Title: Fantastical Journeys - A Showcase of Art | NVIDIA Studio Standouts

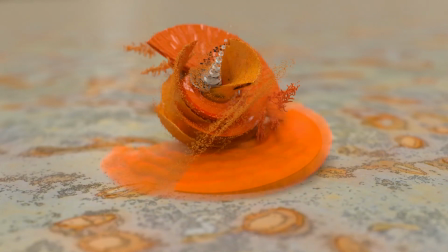What's up art fans? This is Steve from NVIDIA.
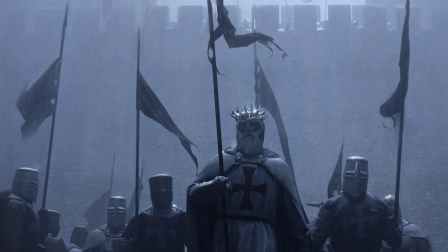Today we'll be going on a fantastical journey through the work and minds of some incredible artists with a truly unique vision of the world.
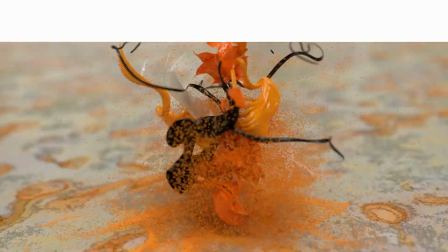Ever wonder what a bird song looks like? Andy Thomas does.
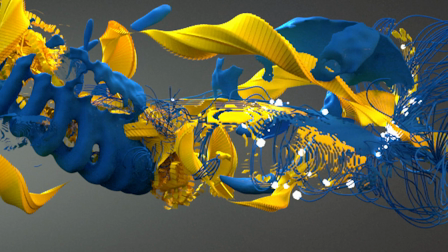Then he sets out to take you on an auditory journey using creative visuals in a stunning 3d animation series he calls Visual Sounds of the Amazon.
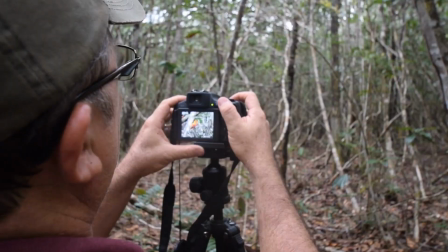But Andy didn't just lazily pull audio files off the internet. He literally went to the Amazon to record these bird songs all firsthand.
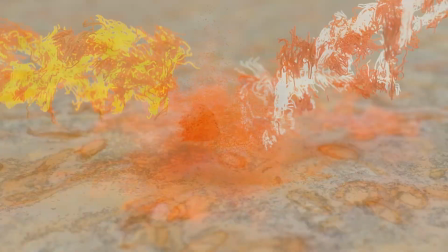Now that's a fantastical journey.
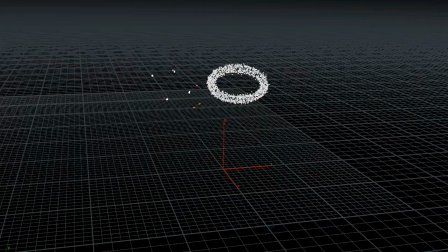Whether he's sketching in ZBrush or playing with article sims in Houdini, Andy is fascinated by making bird sounds feel like delicate little creatures.
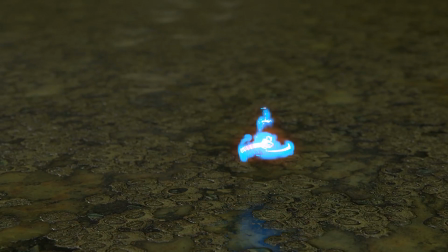His use of a high depth of field and plain background really brings these sound creatures to life with breathtaking color and movement. Andy is always thinking of the collision of nature and technology and the common algorithms that tie them together.
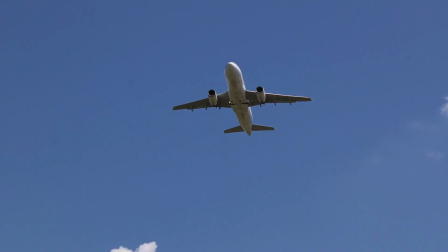He says he first felt the connection when he looked up into the sky one day and saw a bird in a tree singing while a passenger plane flew by overhead.
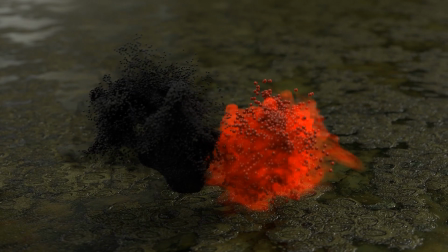I mean just look at these undulating lines and pulsating colors, the visual sonics, so mesmerizing to watch.
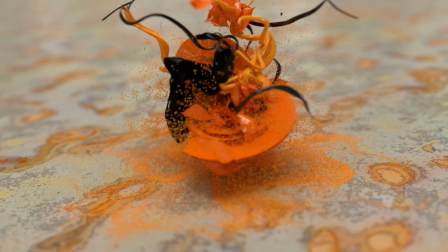And, thanks to Andy, there's no need to take a fantastical Amazonian ayahuasca trip.
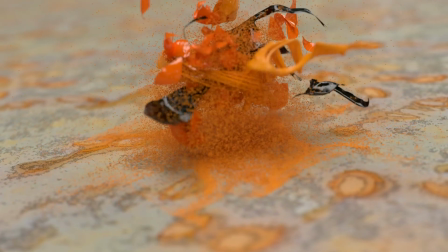We all now know what a birdsong looks like. And it is beautiful. I mean, I mean it. It's truly beautiful looking.
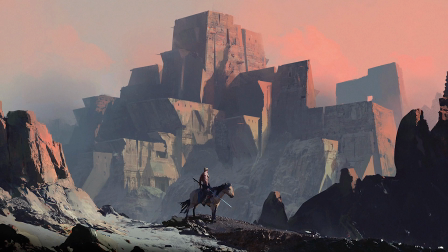Next up, we have Mauce Cuchara.
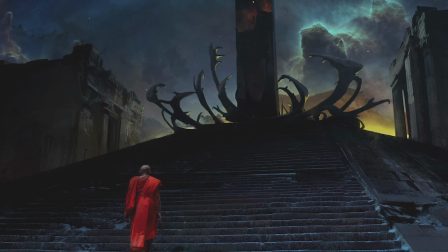For Mauce, the art is all about the story, brought on by a moment of inspiration from a song, a movie, or even a long walk.
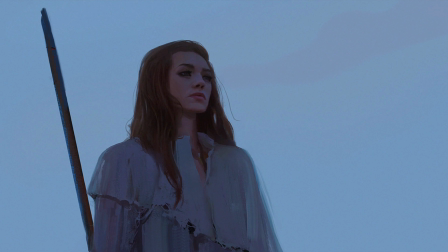The Guinevere idea was one of those inspired moments.
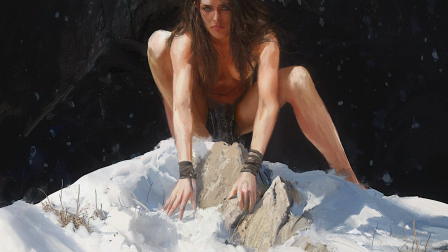What started as a simple keyframe painting session turned into the life-long story of a character called Guinevere who lives in a primal,
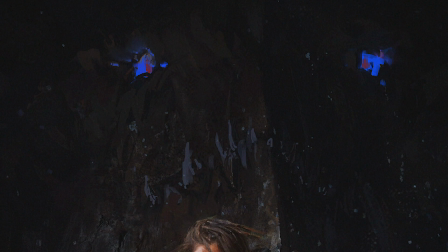primitive world populated by beasts beyond imagination.
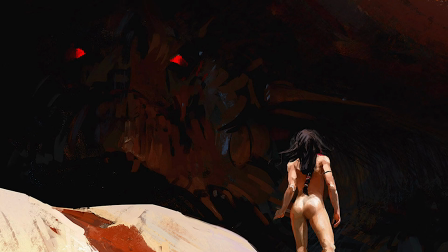Mauche infuses every image with a strong visual narrative that features stark,
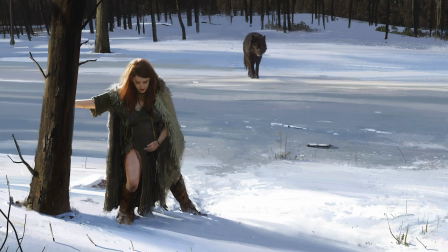cinematic landscapes and moody lighting to evoke emotion and set up the energy of the scene. but there's also a bit of
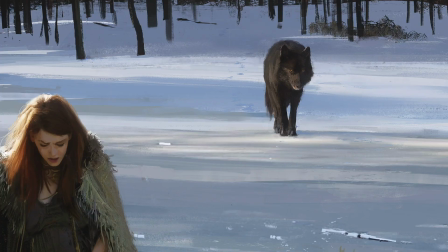mystery in his images who is Guinevere looks like she's about to give birth is the wolf a danger or a
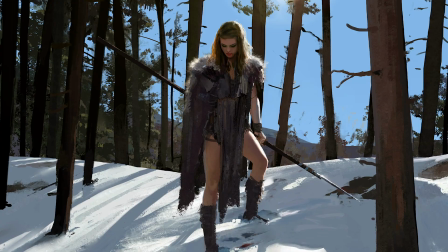protector and whose blood is this did she kill the wolf or something else we're not sure I'm not sure
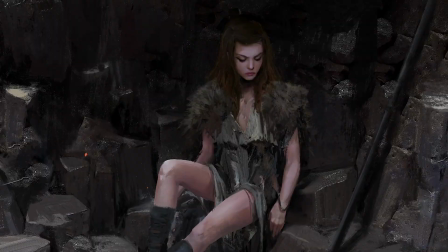but one thing I am sure of is that I'm hooked and I want to know what happens so I'm along for the journey a
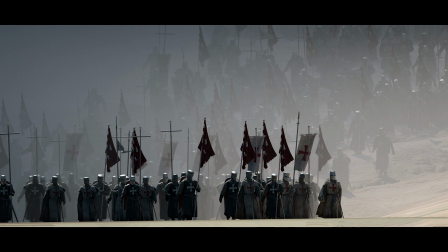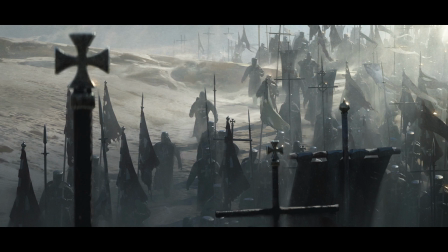walking Templar is good marching Templars are even better Marching Templars through a skeleton of a giant beast?
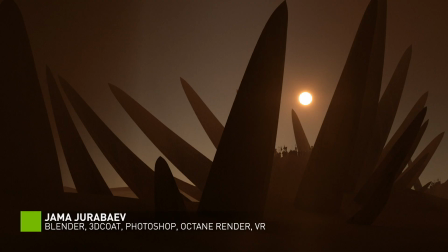Now we're talking. Welcome to the mind of Jama Jorbaev, whose work is as personal as it is stunning.
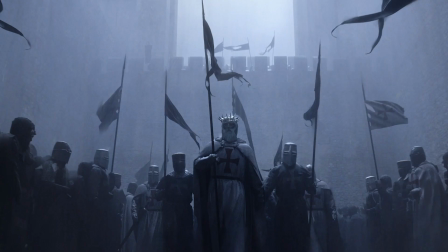Jama's childhood in a harsh world of civil war impacted not only his upbringing, but also his perception of what art should be.
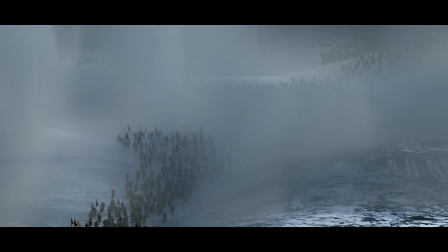Mysterious, dark, atmospheric, and fantastical in both subject matter and scope.
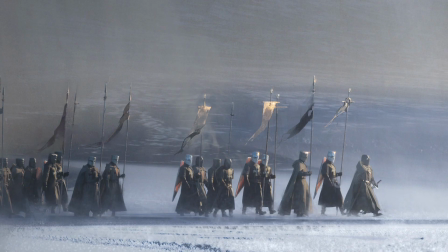For JAMA, knowing camera lensing and physical camera properties is key to perfecting composition and adding drama to the moment.
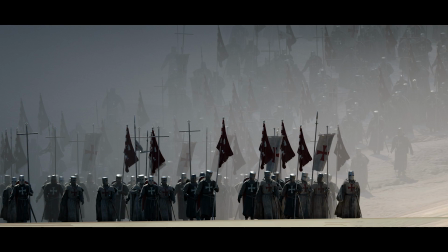That will change how the viewer reacts to a piece. Look how absolutely cinematic these pieces look.
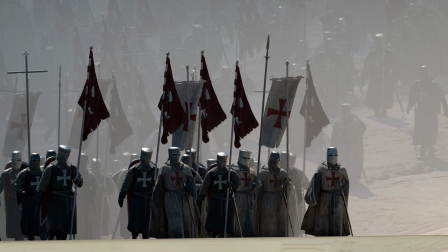I mean, if the art gig doesn't work out for JAMA, he could easily slide into being a director of photography for feature films.
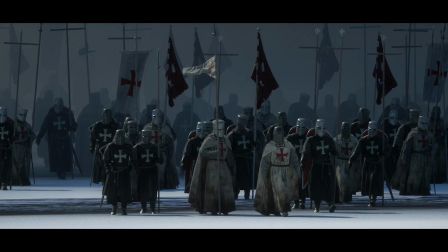These look like shots from Ridley Scott's Kingdom of Heaven.
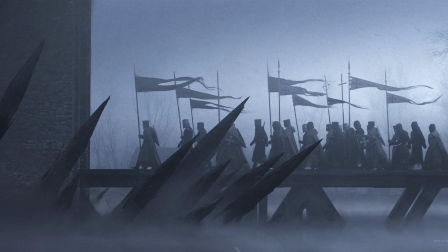Also, using VR in Gravity Sketch or Adobe Medium gives him the freedom to turn those dramatic moments into breathtaking images.
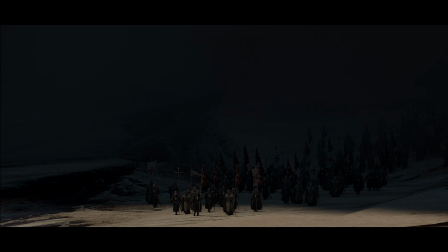Just look at the dimension he creates using beautiful contrast and layers of light across wide vistas.